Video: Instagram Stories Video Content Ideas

Posting Instagram stories is a fun way to share photos and videos. You only have 15 seconds per clip, and so you need to get creative with your editing and grab attention immediately. And remember, stories disappear after just 24 hours. In this video, I'm going to share with you some awesome video content design ideas that you can apply in your video editing that you do outside of the Instagram app before you upload your clips into Instagram. These are ideas above and beyond the standard Instagram features like adding text, emojis, super zoom, and boomerang. Let's dive in. Hey, it's Gord here. Welcome. If it's your first time here and it's your passion to make great videos, become a ninja at video editing and learn more tips on how to succeed with video and marketing on YouTube,
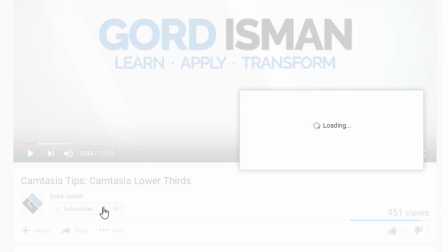(0:54)
then make sure you hit that subscribe button and click the bell notification icon so you don't miss a thing.
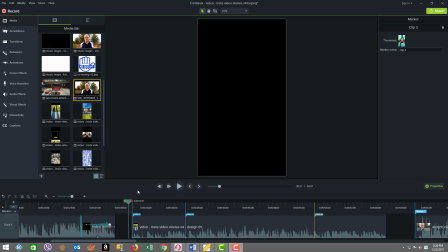(1:00)
Okay, so now we're going to look at several designs and see how music, text, different content layout styles,
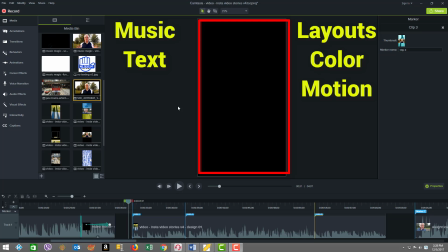(1:08)
color and motion all come together to make some cool clips for video and video marketing.
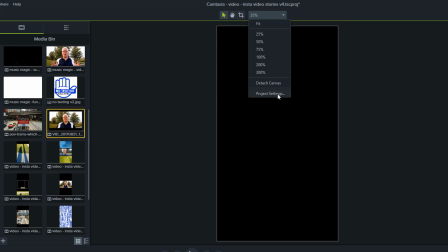(1:13)
As you can see right in front of us, we have an interesting canvas size, which is 1080 by 1920. That size is what is called the vertical format, which suits Instagram stories layout. And you want to have your canvas set like this before you start to put your clips in.
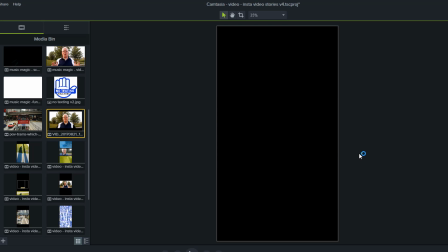(1:31)
But ideally, if you are bringing in footage that you've recorded in your phone or elsewhere, you want to record it in a vertical format.
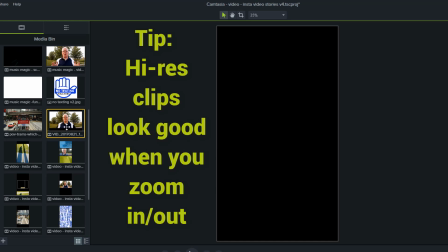(1:38)
Or if you've gone to a wide format and you have clips that you bring in, you know, something like this here,
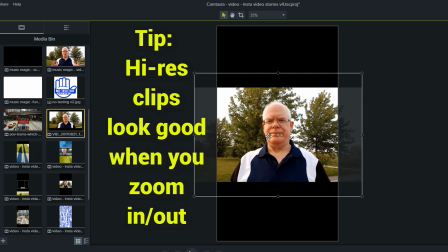(1:44)
you want to be sure that you record it in a higher resolution so that when you move the clip around and decide what kind of real estate you want to use,
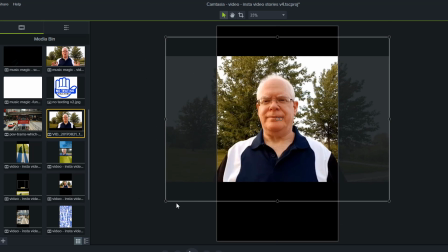(1:52)
you have at least a decent sized resolution to work with.
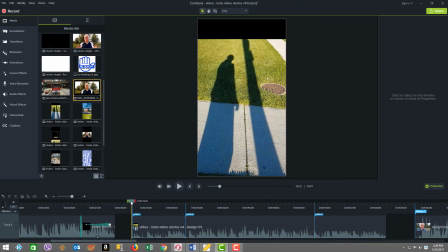(1:57)
Now let's go straight into our first design layout here.
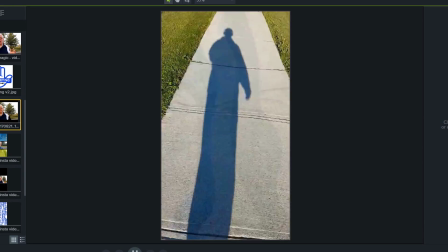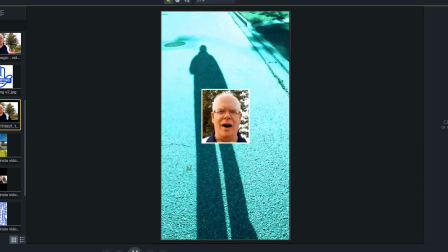(2:09) Hey, it's Gord here. I'm a video consultant and YouTuber,
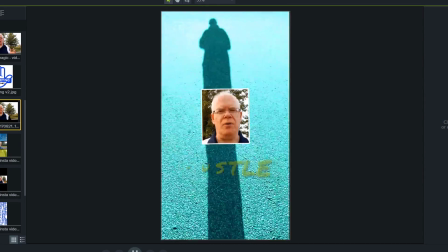(2:14) and I full-time teach and consult with people to help them to use video to grow in their business.
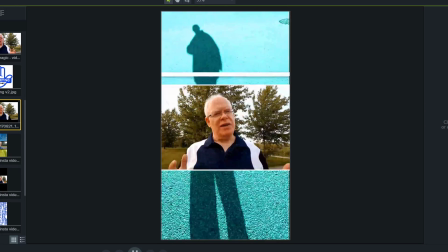(2:20) I'm 58 years young today.
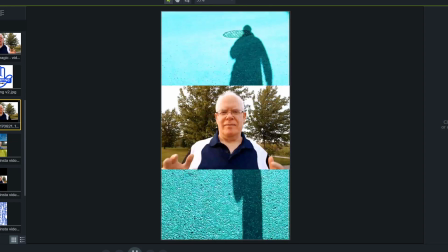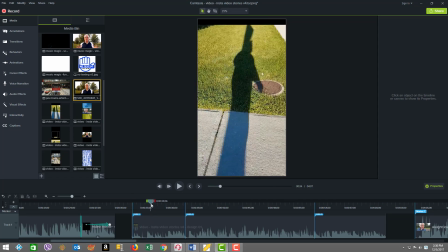(2:31)
First off, in the first 6 seconds, which I'm calling clip 1, when we ultimately divide this video up,
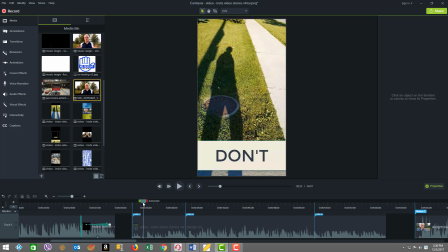(2:38)
you see we have this nice long vertical footage which is used well, and then we come into showing some text
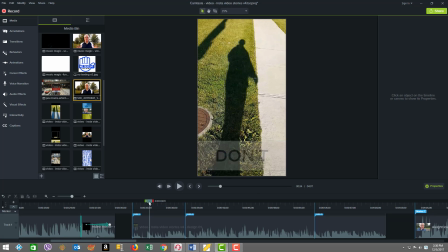(2:46)
against white square blocks so that they show well,
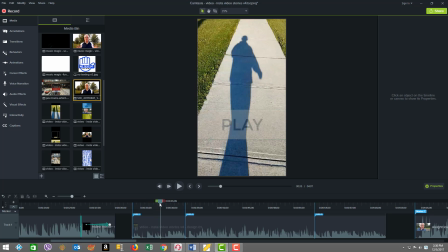(2:49)
and we also are using the text to have it climb up the screen, which also is a nice use of the vertical real estate.
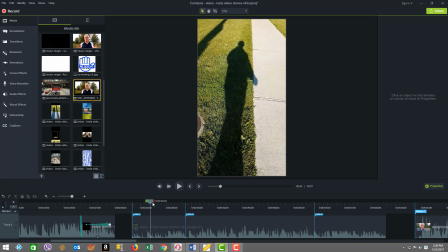(2:56)
And then we did this nice little smooth transition which synced to the beat of the music, as you'll be able to hear. I'll just play that transition point for you.
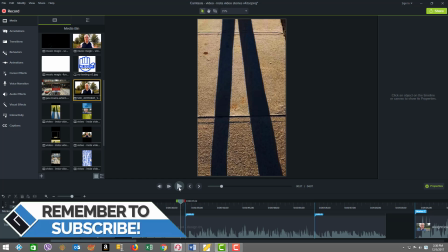(3:09)
So you see how it did a nice ripple effect in sync with the music. So that's another neat little technique.
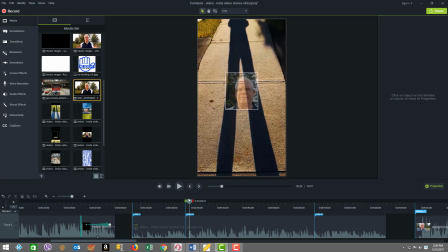(3:14)
And as we continue with our design, you're going to see that I've now thrown a picture inside the picture,
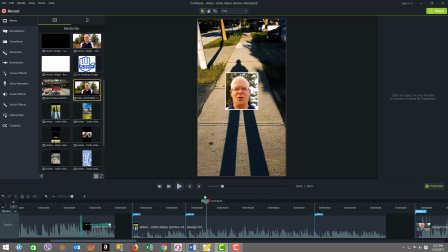(3:22)
and it's a headshot of me, and I start talking, and as you see, the background all of a sudden turns to this kind of
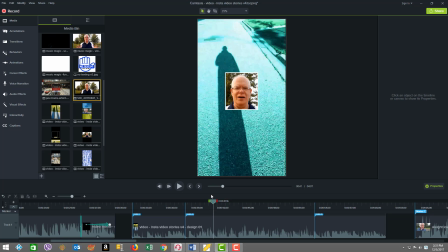(3:32)
greenish look, and it's called a colorize inside here in Camtasia here, and this really adds a lot of visual appeal.
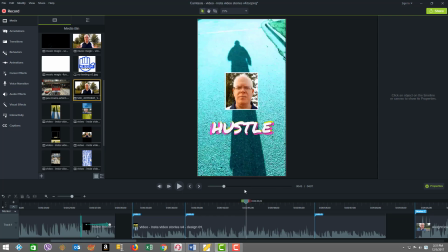(3:40)
And you can see there's a lot of motion with the body of the footage, walking around, kicking the legs, which, you know, is entertaining and keeps engagement. But also I've now put on some kinetic text, and you see there's 3 colors. It's text layered there, and that effect is, you know, pretty easy to accomplish.
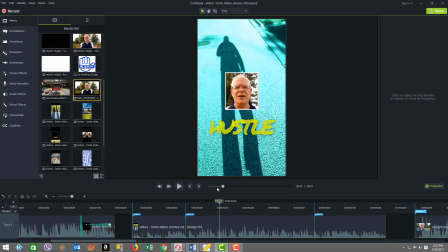(3:58)
I just chose the same text and made 3 copies, one layered on top of the other, just slightly different sizes, and put a few effects on it.